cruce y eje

Hi, welcome to the New York Film Academy. I'm Claude Kervin, and I'll be your film instructor for the next few minutes. Today we'll be talking about a subject that affects every film you've ever seen: continuity.
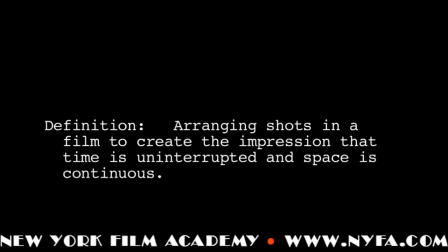When we're watching a movie and a scene takes place in just a few minutes on screen, we know that it took much longer than that to film. It could have taken all day, could have taken several days. And yet when we cut our shots together, it creates the illusion of one continuous time and space. Of course, when we're cutting our shots together in the editing room, many things need to be continuous if we want to maintain this illusion. But perhaps most importantly, the spatial relationships between the characters need to be the same, or the audience is likely to be distracted or even confused. Let me show you what I mean.
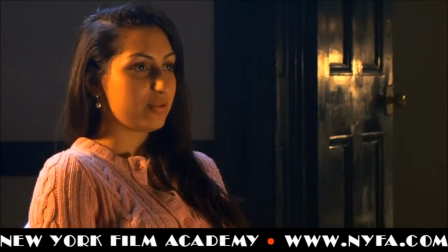Here's the shot of David. Here's the shot of Chevalier. My question is, are they looking at each other?
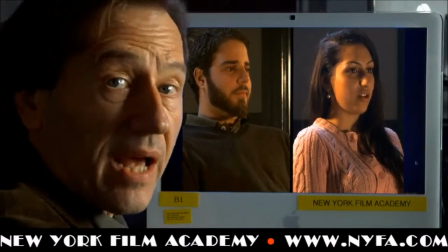Well, based on these two shots, I'd have to say no, they're looking in the same direction.
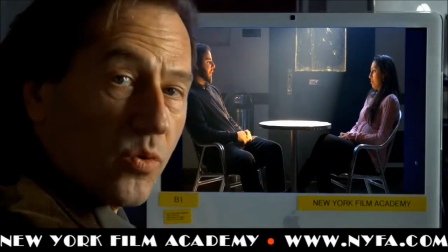And yet, here's their actual position at the table, and as you can see, they are looking at each other.
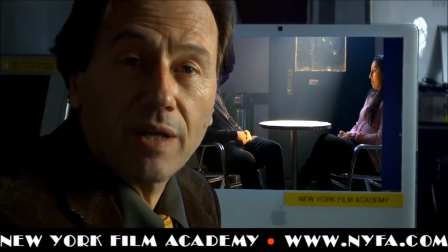Well, we failed to observe the first principle of continuity, and it's called the 180-degree rule. Now, I know what you're thinking. It sounds complicated, but it's actually quite simple. And what it says is this: when I have two characters in a scene together,
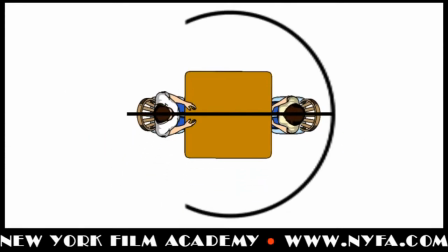there's an imaginary line between them that divides the space around them into two semicircles, each 180 degrees.
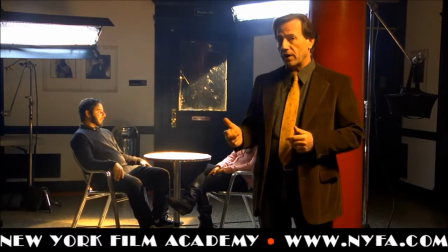Now, according to this rule, as long as I take all my shots from one side of the line or the other, the characters should always appear to be looking at each other.
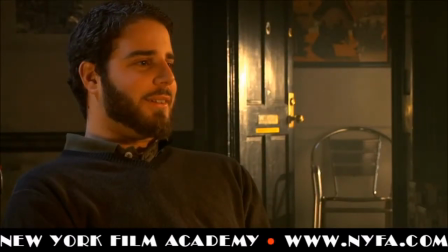So let's give that a try. All right, so here's that same shot of David. And as before, he's looking from left to right.
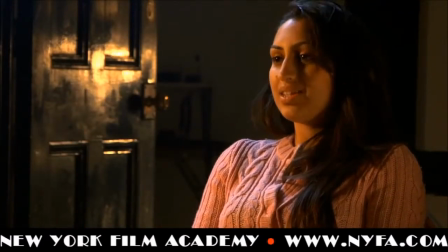And now here's our new shot of Chevalier. And as you can see, she's looking from right to left. And when I cut them together, they now appear to be looking at each other. So where did I go wrong when I shot them the first time?
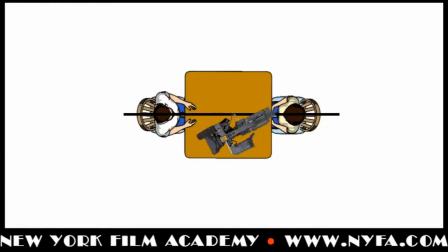Well, as you can see, I placed the camera on the wrong side of the line. It's what we call crossing the line. And it does lead to some confusing spatial relationships. So remember, keep your camera on one side of that imaginary line or the other, and you'll never go wrong. I'll see you next time here at the New York Film Academy.